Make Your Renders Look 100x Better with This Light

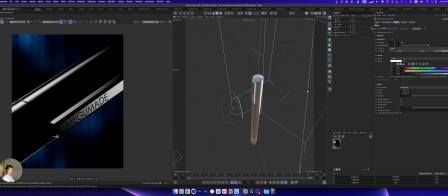4:09 And then gradually, the light fades away. There you go. Next, we have a second fill light here, which creates highlights and shadows in the center of our handle. And we can see this is the kind of lighting effect we get.
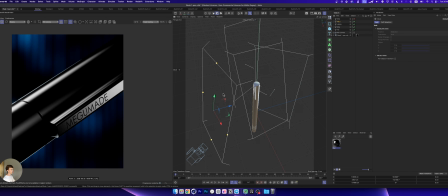4:28 If we need to make it, for example, brighter so the handle itself is visible, we can raise or lower it, but we shouldn't make it oversaturated.
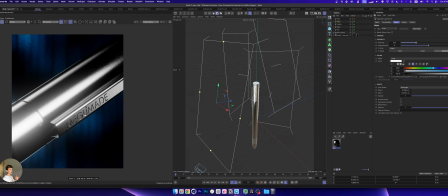4:40 We don't need to do it like this when it's just plain white and nothing is visible.
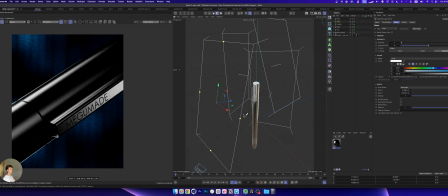4:46 Everything is ruined. That's bad. Don't allow this to happen. And the last light we have here is used in this part of our render. Let's look at it without and with the light. Here we can see that we're highlighting this detail right here.
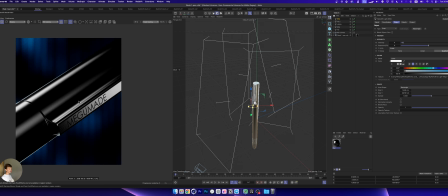5:07 And in fact, in principle, that's all we use, that's the lighting. What's important is that all these light sources are used in combination with a softbox and a texture, which you can download below.
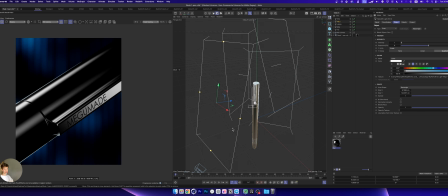5:22 It's simply a matter of using a softbox in a specific format, which is then applied. If we don't use it, let's see what happens if we turn off the main light. Here is our fill light. Let's remember this, or let's turn everything off to see what happens.
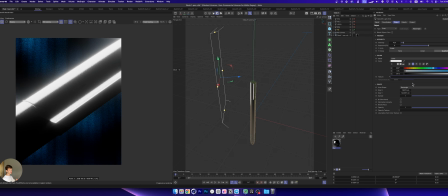5:41 And let's remove it. This is what we get without this texture. That's it. Nothing really works out.
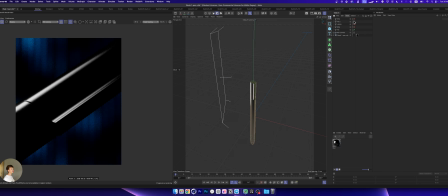5:50 That's why when creating this kind of lighting, it's important to use textures on our light.
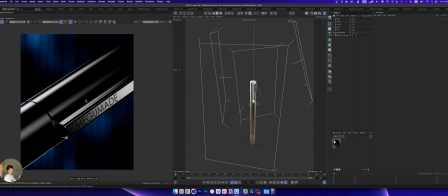5:58 And that's basically it. That's all we need. Remember this video, repeat the steps. Also guys, I would really appreciate it if you did this work or something similar. For example, you could download the model from my Patreon and do the same thing,
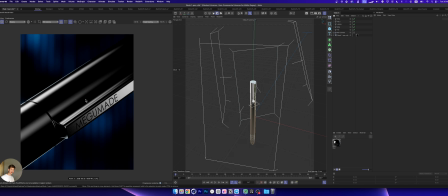6:16 but with different colors, maybe a slightly different angle, and post it on Instagram. I will definitely tag you in my stories, share your work with everyone, and talk about what you've created.
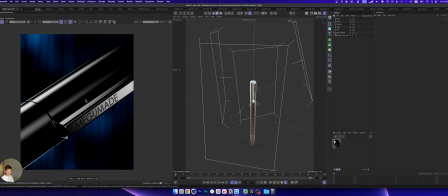6:29 It would make me really happy. You'll get your first followers. Also friends, subscribe to my channel and be sure to like this video. It means a lot to me and really motivates me. Right now, there are only 55 of us, but in the future, there will be more and more of us.
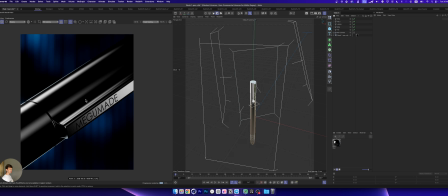6:47 I really hope so. So friends, keep practicing with this. You will definitely succeed. You can do it. And goodbye to everyone, friends.